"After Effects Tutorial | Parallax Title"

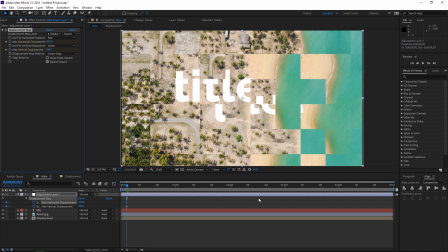And then I'm gonna press U so that I only see these two values which I'm going to animate. So we're gonna animate this in two steps. So that means that the vertical displacement is gonna go from 100 to 50, and then from 50 to 0,
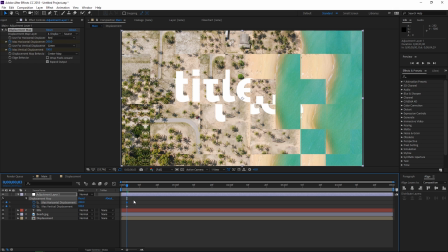and the horizontal one is gonna go from 200 to 100, and then from 100 to 0. So to see what I'm talking about, set a keyframe right here at the 10th frame, then I'm gonna move the playhead 15 frames forwards, and I'm gonna set this value to 50.
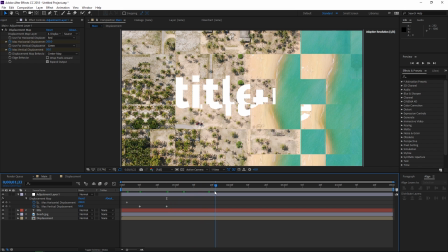Then nothing is gonna happen for a while. And right here, I'm gonna set a keyframe. And then again, 15 frames later, I'm gonna set the value to 0. So this is what we have. The next step is the horizontal displacement.
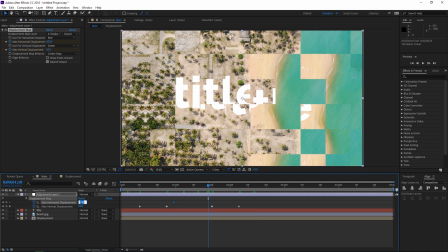So I'm gonna set a keyframe in between these two, and then let's set this value to 100.
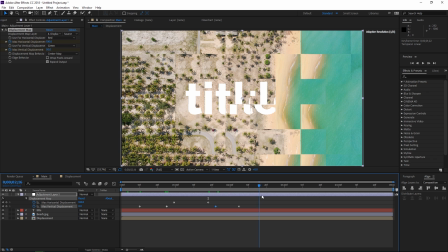So this is what we have going on. And then for the final one, make sure that this final animation has the longest duration, because we want to make it a lot smoother. So it's gonna look like this.
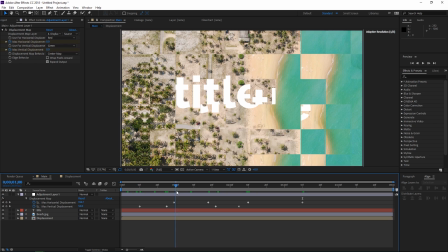It's gonna go vertical, horizontal, vertical, and then horizontal. And before I preview this one final time, I'm gonna select all these keyframes and I'm gonna hit F9 to ease them.
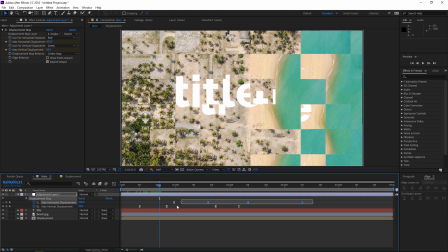So to make this look even more dynamic, select all these keyframes and then open the graph editor,
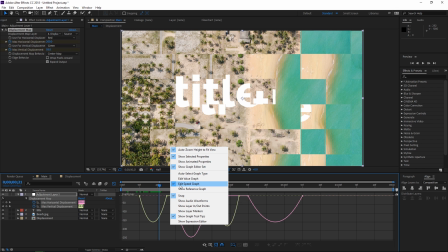and then make sure that you're editing the speed graph by right clicking. So right now,
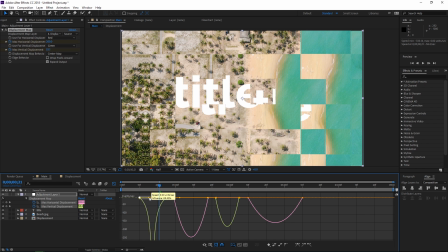take these handles and drag them until you have the graphs look like this. So that's gonna make the animation peak right here, and it's gonna start off slow and it's gonna end slow. So I'm gonna do that for the first three graphs.
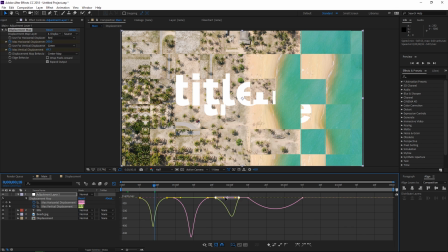And then for the final one, we're gonna make it quick in the beginning and then really slow towards the end of the animation by doing this.
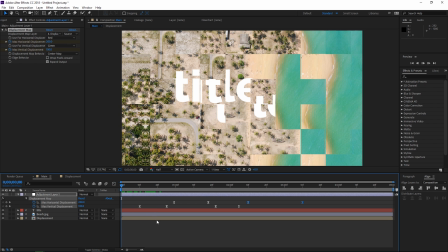And right now, if I do a final preview, you're gonna see that we're done. That's it for this tutorial. For more tutorials, please check out my channel. Thank you for watching and see you next time.